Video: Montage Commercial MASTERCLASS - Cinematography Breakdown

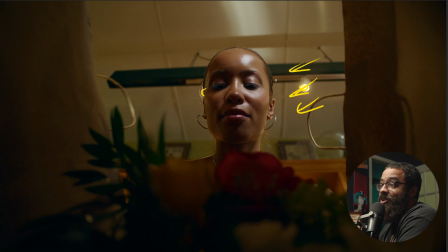(74:13)
The bag also obviously had a false bottom, so it's not as dark as it would naturally be. So this was adding more ambience. But if it was a bag that had a bottom, obviously we wouldn't be able to do the movement. We'd have to add some light back into the frame itself.
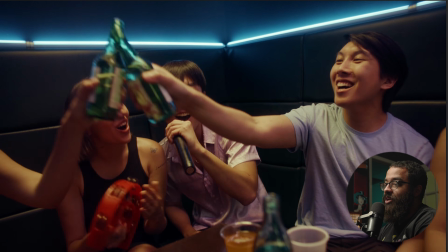(74:27)
So again, like I was saying, that we've already established all these scenes in the viewer's mind,
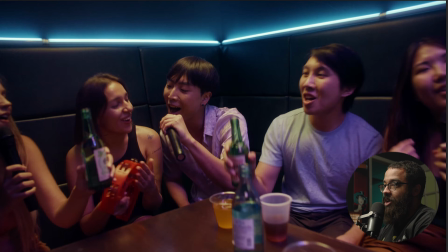(74:34)
and now we can kind of swap back and forth, and we're like, oh, we're in a karaoke bar.
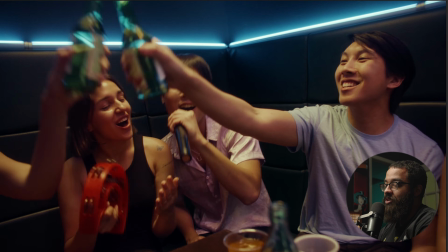(74:39)
Makes sense. He was traveling somewhere. And now, oh yeah, I remember her getting flowers.
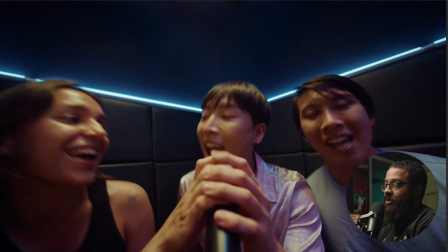(74:44)
All right. And then we're going back to, okay, let's extend this scene out a little bit more. So this was shot with the 12 mil and on the red Komodo. And then I had my key grip kind of take two friction arms and hold the actual microphone.
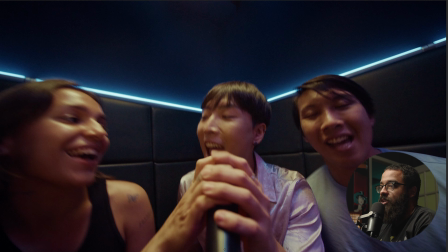(74:59)
And then we were moving around. And then what we did is we went to each talent and had them sing a bit and then move back. But what we found was the best is getting some movement and like getting an action, like, oh, pass the mic.
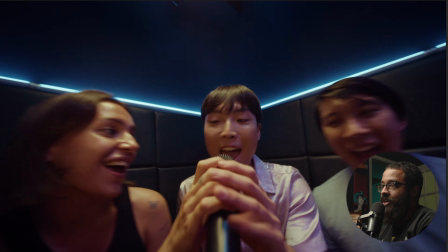(75:12)
Oh, that feels a lot better. Right. So that's what we added to that, just to give it some more,
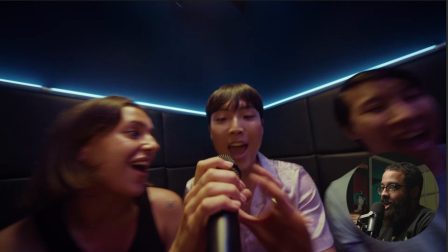(75:20)
So that's why we have that action, not necessarily him before he has the mic.
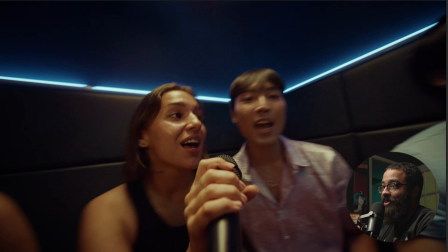(75:25)
Oh, he's singing with her. So like, oh, they passed it. There's a passage of time, which is nice as well.
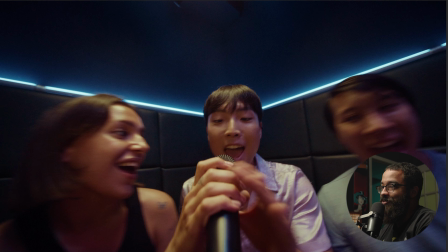(75:30)
So just adding movement to specific things in terms of, they look a lot better. There's a lot going on, and like we're focused on him, and then edges of the blur are nice too in terms of the edges of the frame. So that's just something to consider as well.
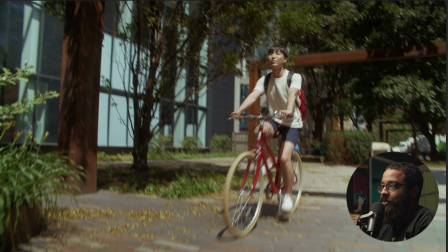(75:45)
And then we go into the next shot, which was kind of the first, when we go into the next shot, and this was the first shot of the project.
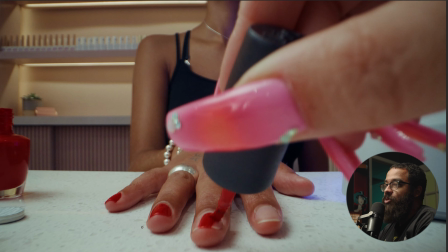(75:53)
I remember this specifically. And then this is where I remembered that I absolutely hate probe lenses. So again, this will be very familiar in terms of how we lit the other ones too. But we had that 1200D,
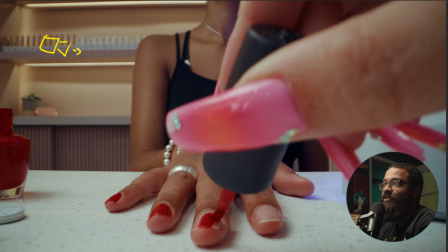(76:06)
and this was same to like the other setup we had before when I was comparing the quality of light between contrasts and stuff like that in terms of softness and like the highlights on her face. But this was, again, triple diffused. So I'll just add, there's 2 stops on this plus this one.
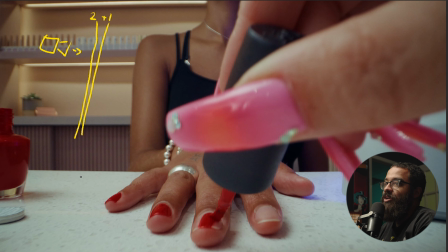(76:22)
So we had 3 stops there. And then again, we have those nice strip lights in the background. And then we had to add the F22 kind of tabled over top here. And this was just adding more levels. So this was double diffused with no grid. And then this is all set to 5600 Kelvin.
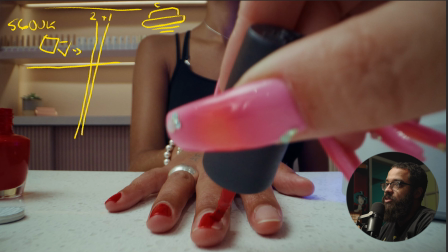(76:41)
Again, we were using the Periprobe lens for this, but this we kind of learned as the days go in terms of, I was talking my key grip in terms of how we shot this one specifically with the dolly. We had like a dolly extension to come out, but we found it super flimsy and we didn't have a lot of the pieces that we needed.
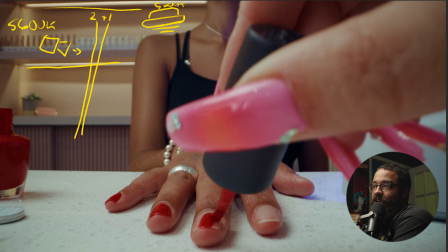(76:59)
And then when we got to the bookstore, realized I'm like, oh, we can have the camera pointing straight down, and then the Periprobe lens works as it looks like a little periscope actually. And it was really interesting in terms of how you can use it in these unique scenarios, because we would just have to set up all the dolly overhead.
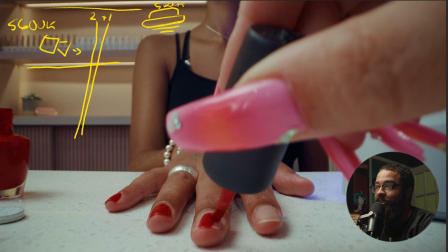(77:17)
We wouldn't have to T-bar anything out or anything like that. And we could hide the stands with our talent specifically. Right. So this is something we learned as we were going in terms of like, oh, this makes more sense in terms of getting the shot, in terms of also quickness and speed and everything like that. We're using the probe lens how it's traditionally supposed to be done in terms of like coming out.
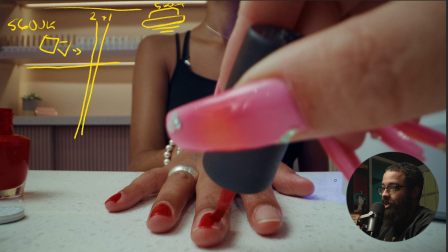(77:36)
So just something to consider when looking at and also testing your camera and lenses as well. And then again, like I said before, we had that little blue light, which is a little MC shooting up here at a really low percentage, just to add a little bit more contrast into the image as well.
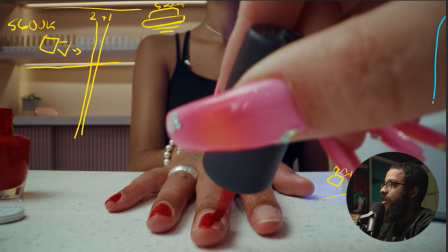(77:53)
And then we had floppies set up on this side of the image. So you got a little dark parts there. And then you can kind of see that F22 with the top light coming down. And because we have some shadow on the like corners of it,
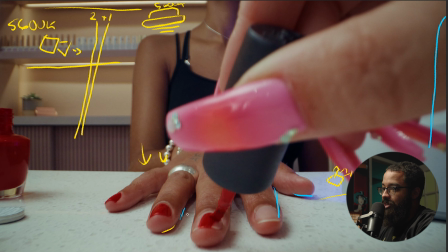(78:09)
but the main shadow is coming onto the actual table and casting down there, and it's not really sidey. But if we look at like this nail polish thing, we have a little bit of shadow here, which is not filled in as much.